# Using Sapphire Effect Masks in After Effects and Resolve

So I have to choose my mask. So I'm going to choose mask again. Aha, that's exactly how it's supposed to look.
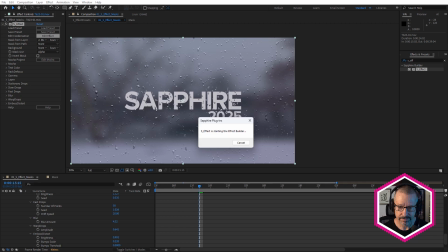(8:23)
Let's go in and take a look. Let's do a quick breakdown.
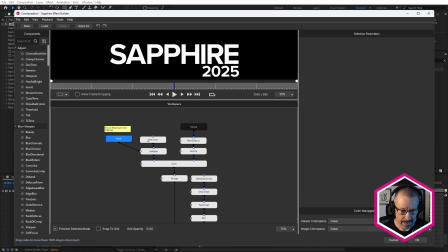(8:30)
Once again, there's our mask. And I've got a little note there, ensure the mask layer size matches. If it doesn't, you might get a little bit of weirdness. So text color, set alpha.
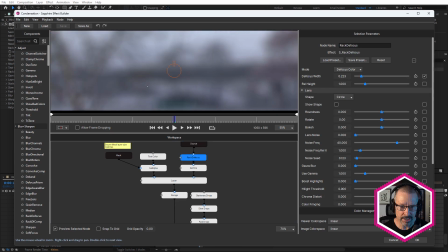(8:42)
There's our source. That's that footage. But like I said, with Rack Defocus, it's hard to tell whether it's snowy or rainy, or you know, just a sort of rainy gray day.
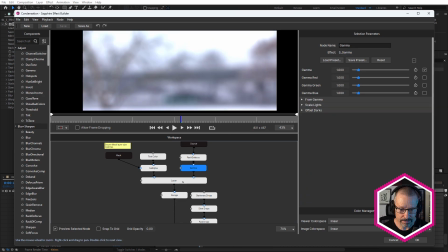(8:50)
A little bit of gamma to brighten that up. That goes into the background.
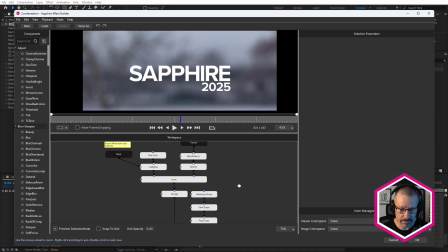(8:55)
The other one goes into the foreground. So it sits over the top. And then we do all of our work for the condensation.
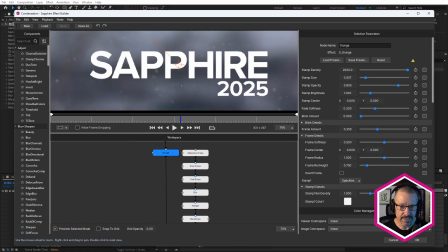(9:01)
So little bit of grunge. So this is giving us that sort of dried drip look. And when you look at a dirty window that's had a lot of rain, you see these kind of, you know, dried drips or rain dots.
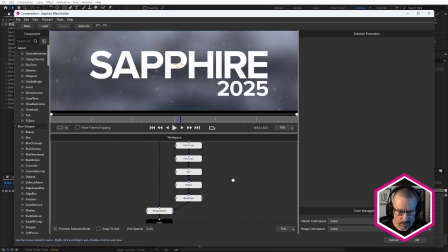(9:16)
And that's going into emboss distort. And we're also using sapphire dust.
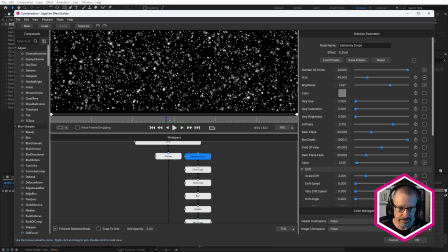(9:23)
So a stationary dust there. So there's no animation, no drift. And we have a slow drops dust. So here we have just some dust just moving on the y-axis, moving down.
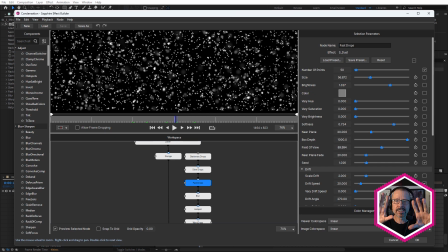(9:36)
We have a few faster drops. Because when water's condensed onto a window, you know, you see some moving slowly and some moving faster. So I wanted to kind of emulate that. So a little bit of blur on that.
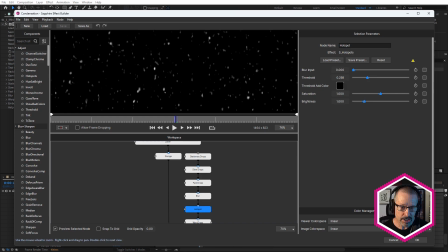(9:50)
And sapphire hotspot just to really crush the blacks. And Sapphire warp drops. So let me just disable that. So we had that,
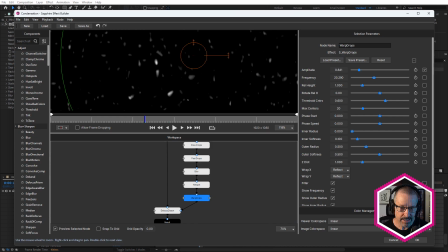(10:05)
but then with warp drops enabled, it just changes the shape of them a little bit, makes them a little bit more irregular. And then pipe that into the bumps for emboss distort.
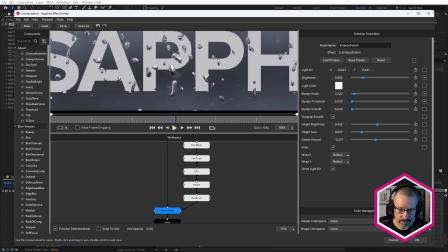(10:16)
And what I like about this setup is as the drops hit one another with the emboss distort, they look like they're droplets of water that are joining together to make a larger drop.
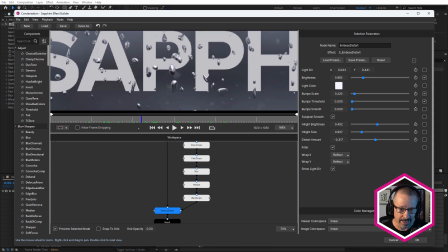(10:30)
So, I mean, it's not 100% convincing, but it's not bad. You can see, I mean, just focus on this little drop here. See this one as it comes down? It joins that other drop, it hits the other drop, and then it kind of becomes one, which is really nice.
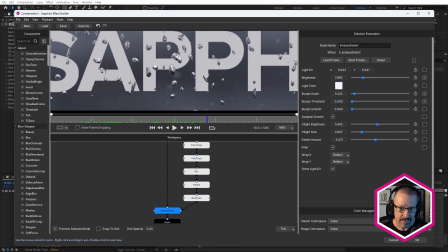(10:50)
Like that. See how it stretches out like that? So I think it's reasonably convincing, you know, for a quick shot. That's also using the mask. So I think with those three examples, it's pretty clear that it's very easy to set up in After Effects. Let's go across to DaVinci Resolve now and take a look at how to set it up there. And here in DaVinci Resolve, we can also use Sapphire and S-Effect presets.
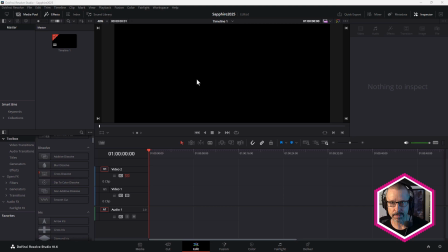(11:13)
It's a little more difficult to set up, but still possible. So let's take a look at that. First thing I'm going to do is create a generator, and I'm going to choose solid color. Just drop that onto video one.
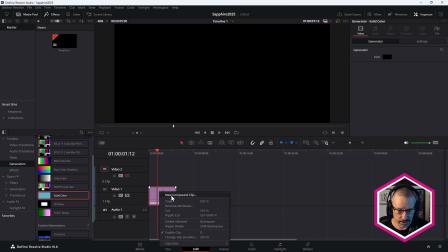(11:27)
Now I need to right click on that and choose new compound clip to give it some time code. I'll call that background. This is the one we're going to apply Sapphire effect to. I'm going to come over to my titles and just grab a basic title, put that on two,
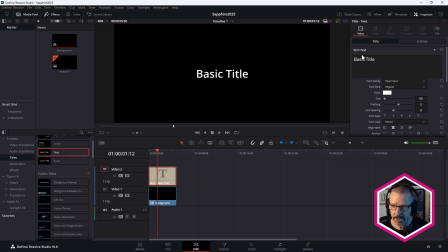(11:44)
and need to just make sure I can see that. Type in Sapphire. And I'm going to choose my favorite font, which is Proxima Nova Semi-Bold.
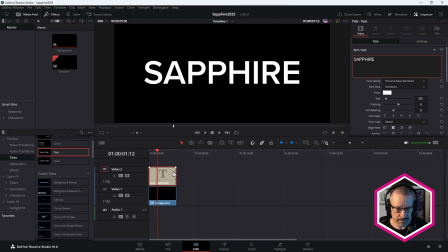(12:01)
Just going to make that a little bigger like that. Okay. So what I have to also do is make that a compound clip. I'll call that Mask.
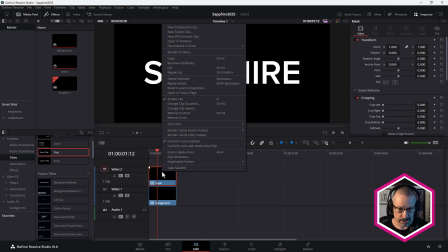(12:11)
And one other thing I have to do to that is right-click and choose Render in Place.
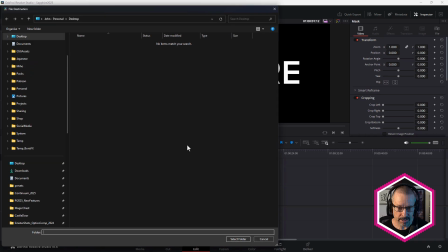(12:17)
Okay, so I'm going to leave those settings as they are. Render that very quickly. Just put that on my desktop.